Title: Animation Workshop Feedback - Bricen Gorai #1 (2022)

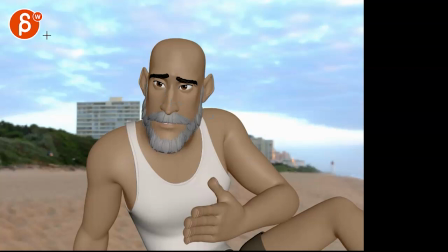[3:49]
so that's that was the line um he declines the visit so it's like
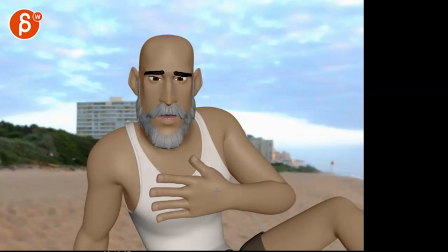[3:55]
it's like a if he stands here not standing whether if that's where he's located and he wants to stay there could you do something potentially where he is more like this knees up arms around knees that's my extent of
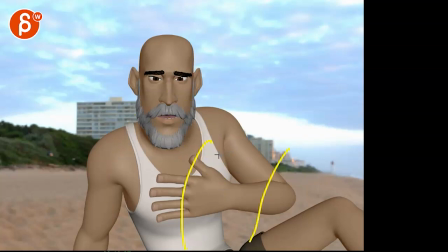[4:10]
my drawing and then and that could be you know if that's the pivot here he could be he could be here and then when he talks to her he opens up the chest and says listen this is blah blah blah that's what what i'm doing here and at the very end he might
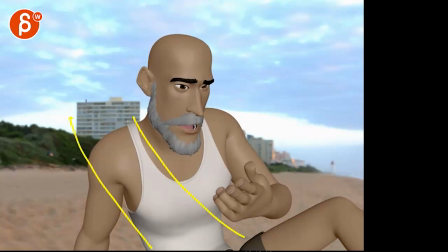[4:27]
go back but then he's just leaning back shoulders up arms back here like that where you have multiple let me change this here all right he starts in this whatever knees up arms
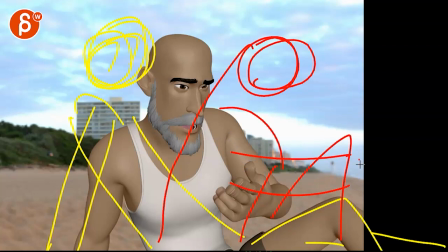[4:46]
around the knees not that he's like nervous or anything just kind of like more like no i'm just you know knees up i'm just sitting there that's where he starts and he's totally fine he's kind of more relaxed then you go
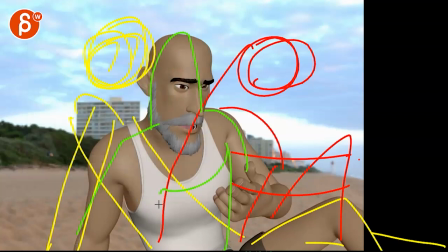[4:59]
to what you have now which is opening up the chest because he wants to talk to her and address her and be open to her and that's why I kind of visually open up the chest to the other person, blah, blah, blah. And then at the very end, which I already did in yellow here, you go back into,
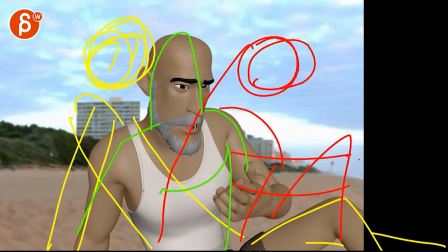[5:15]
I have now turned myself away from you because I'm kind of done with this conversation, but I'm still leaning towards you. You know what I mean? So you have that change from here to back here and fully relaxed with a nice C curve like this. And you can still be like three quarter talking to her in a way, you know what I mean?
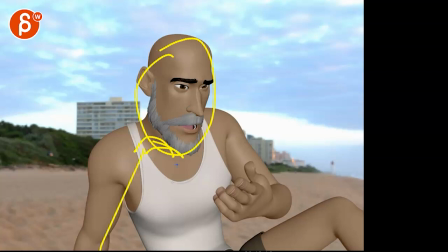[5:33]
You could still have the head like this while the shoulders are up here and the character is just kind of relaxed. That's my knee. And then he still talks like this. So to me, it feels like we could give us a bit more...
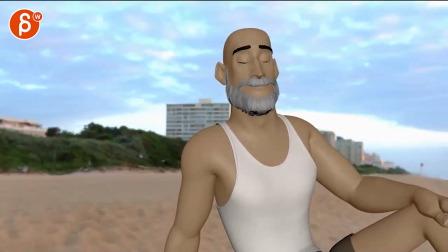[5:49]
It's kind of a variety in the posing. I think this is kind of...
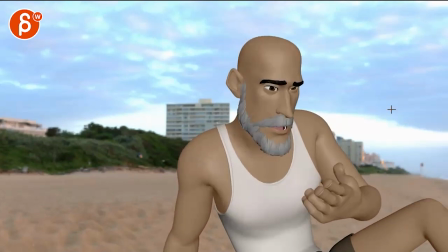[5:53]
You're sticking to one and then it's the usual arm out while talking. This is a bit straight and curved too in those fingers. I'm not super sure about these. That's my biggest thing.
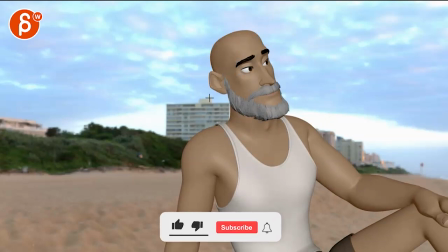[6:08]
and I think to me this could be the one like a pose in the middle you know like this could be where what if he is it
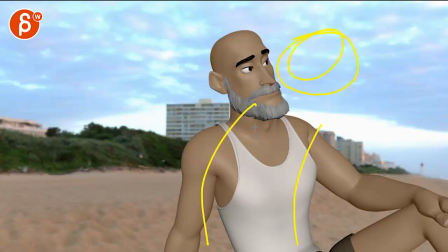[6:27]
might be too closed off what I meant I'm thinking out loud here where you know his arms are around his knees but it could be something where slightly more closed off and then the first thing he does is when he does turn and look at her it's kind
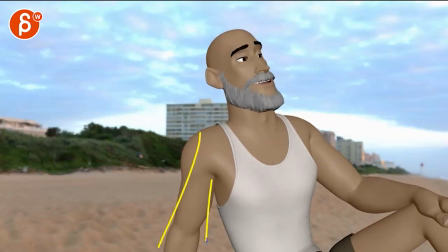[6:41]
of like a turn and then adjustments with his arm into this position so
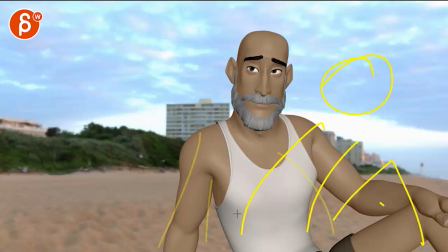[6:48]
we don't we don't have to linger in this you know closed off position there but he could be he could be like this and it's more like a a seated cross leg thing that's a bit more comfortable maybe he's holding on to something or i don't whatever he's doing right then he moves
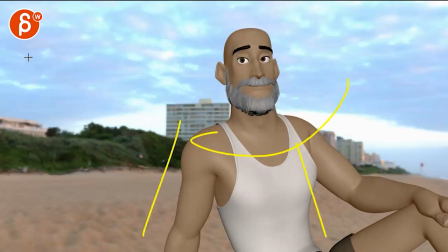[7:03]
over into this pose
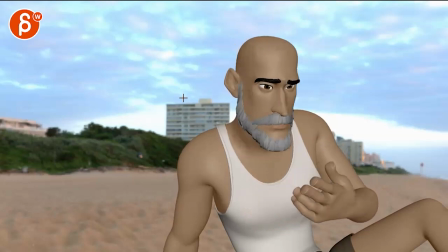[7:08]
and it's almost like maybe during this pause then then he could change and then get into a further leaning back position
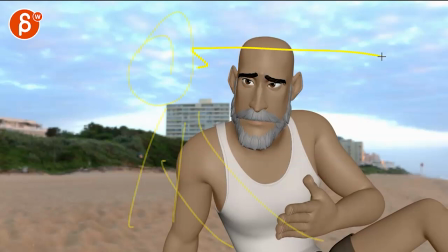[7:26]
and then it's where he's supposed to be could be him looking out to the horizon
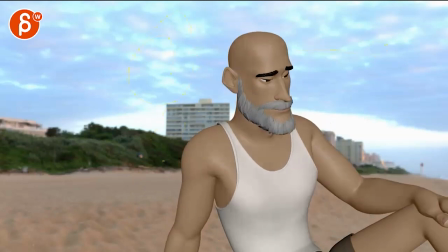[7:33]
in this life and then you can always look back into into this you know i mean imagine he says in this life but he's a bit more profile doing this and then at the end when he says that last line in this life could just be that where did i have it here not
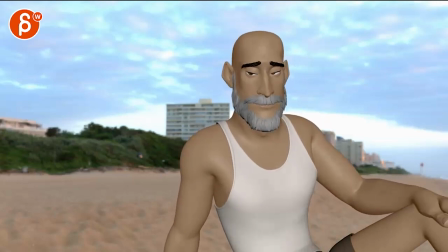[7:55]
this far here i like this in this life in this life you know i mean like that could be an end so anyway i think i'm gonna leave it at that i know it's more broader comments but i just want to see also what you think to me this feels very locked into
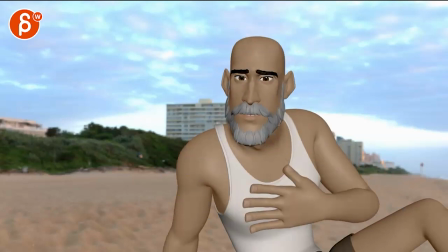[8:10]
this pose and then it's more of a general arm
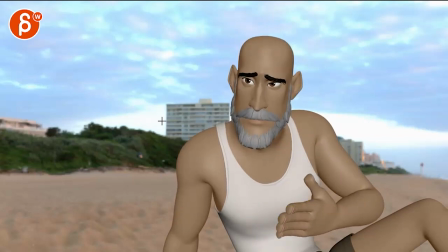[8:16]
out type of thing and that's it and i think we could we could tell a broader story in terms of changes of poses throughout but you know maybe you want to do something where what if he is more squatting you know holding on to something and
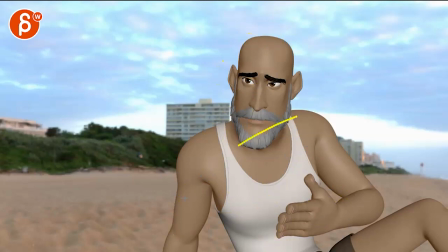[8:36]
then he has this whole body mechanics of sitting down and then leaning over where like the beginning is a bit more busy it's almost like he wants to explain something it's almost like his busyness and at the end the calmness of the pose where he just lingers in one pose shows the calmness it's kind of reflecting the audio where or the
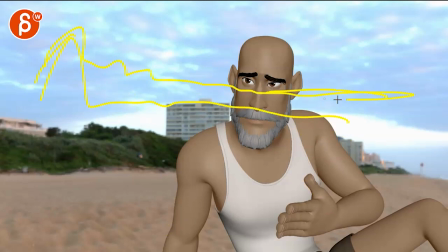[8:54]
dialogue where he goes yeah and that's where i need to be like he finds peace in the audio by the words and also peace in terms of the poses get less and less active and he's more at peace again could be like this or could be like this where he's maybe he's
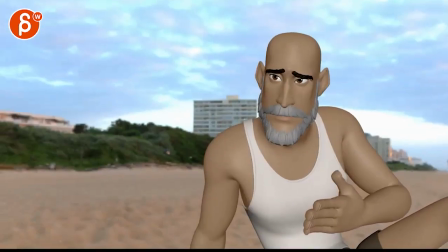[9:09]
framed a bit more like that legs continue and so on so i think i would think in those terms in terms of opening up the shot
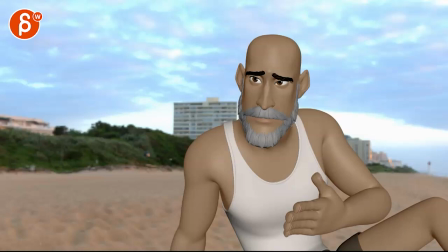[9:16]
and giving us some pose variety um because Because if it's just that,
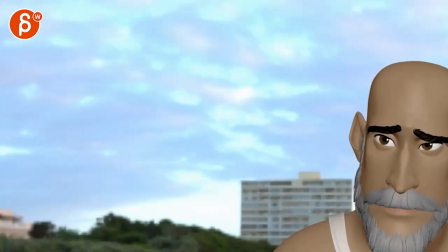[9:21]
then you might as well do something like this.
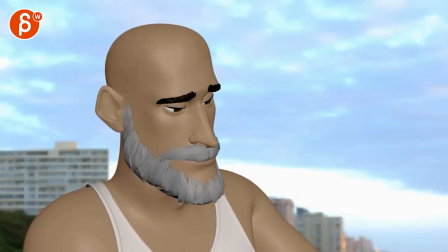[9:30] It cannot be as beautiful as this island.
You know what I mean? Because then we have some changes.
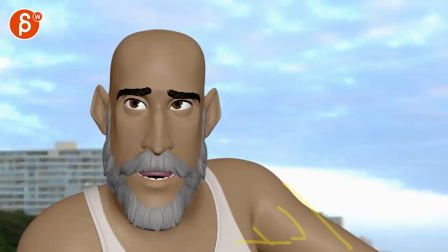[9:38]
Then we have an implied gesture. Maybe not something where the thumb just slightly comes in. We just would hide this. But it's an implied gesture. And we can see movements in the shoulder and the upper arm so that it's not so still.
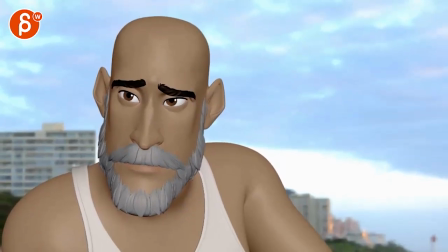[9:51]
and then it's all about the face. And then you have to maybe adjust the camera a little bit so that he is more in the thirds. And then it just becomes more like a facial shot. But you mentioned that you don't have that much experience with facial animation.
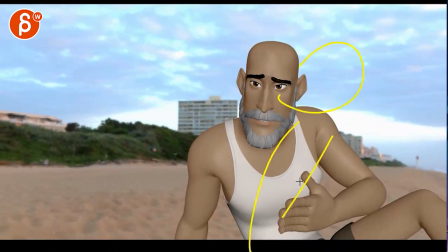[10:05]
That's why I'm going, well, then let's just stay with this and go broader with body language storytelling versus lip sync. But yeah, I don't know. Leave it at that. Let me know what you think. Questions, concerns, anything. I'm always open. All right, there's an email, you can sign up, you can start whenever you want, you can submit whenever you want, you get 16 submissions. Either way, a like and subscribe would be awesome. All right, thank you.